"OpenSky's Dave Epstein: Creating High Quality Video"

Hi, I'm Dave Epstein and I'm a shopkeeper here and I make a lot of garden videos and I want to help you folks to make some amazing videos. Get as close to the camera as you can so that your voice picks up. Be aware of external sounds so that the sound of your video has a nice high quality. Shoot when the sun is fairly low morning or later in the afternoon and watch those harsh shadows on your face.
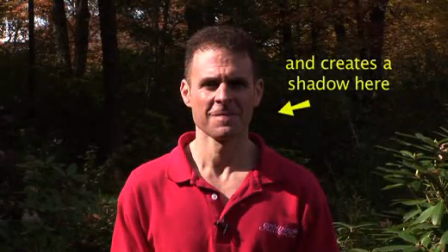27s
Here's a bad shot. That side of my face is dark. It's an easy thing to correct just by moving the tripod a little bit.
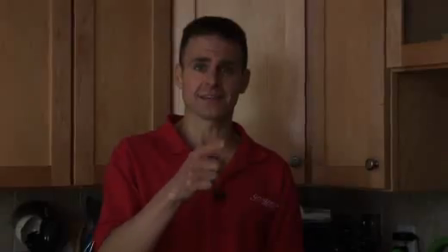35s
If you don't have enough light, you can just buy a simple lamp and the light becomes much more even.
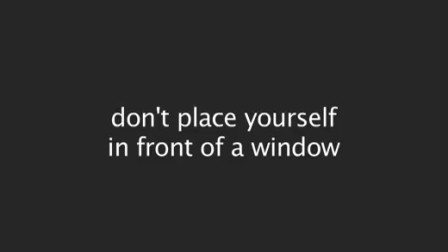41s
We used a very thin cloth over the light to spread it out. Watch those windows behind you. It'll make you look real dark and then we can't see you. Keep the camera at eye level.
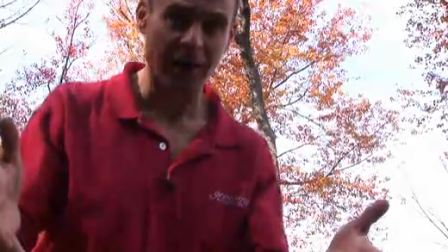56s
You don't want to be looking down at your audience, that's not very comfortable. Have your head in the top third of the frame.
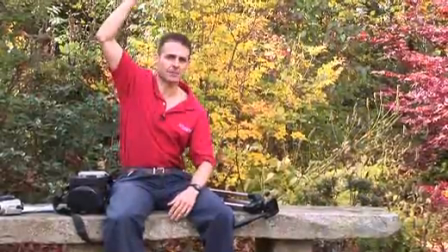66s
What you don't want is to have a lot of head space up here, like that,
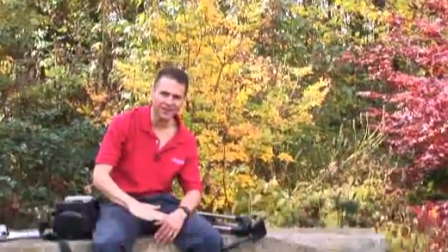71s
or you don't want to be way down here, like that. When you open your video, have a wider shot. The folks know you. They're comfortable with you. Let them see you and then maybe have your product right next to you So you have both of the important aspects of the video you and the product in that initial shot Then you can move in closer and focus on that product.
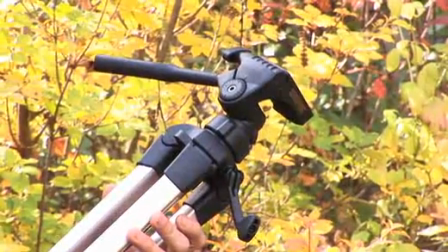97s
For example tripod that you want to sell Zooms can be tempting to use be careful with them I advise you not to use them too much, but if you really want to use them do it like this nice and slow
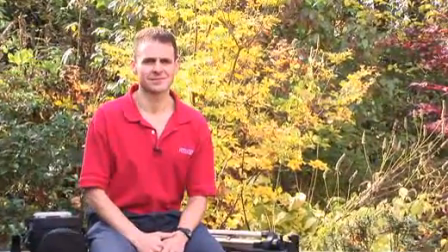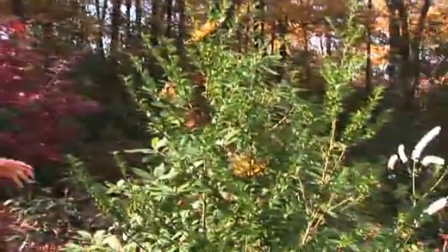118s
If someone's filming with you, watch those rapid camera movements, it can be a little jarring on the viewer's eye.
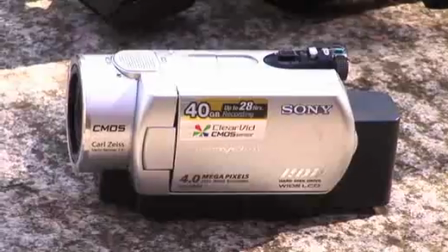128s
If you can get an HD camera, that's probably best since everything's going towards HD, and a good tripod, that's your other tool that you're going to want to use. I hope this was helpful. With today's great cameras and a few of these tips, you'll be making some amazing videos and selling some of those great products. Good luck.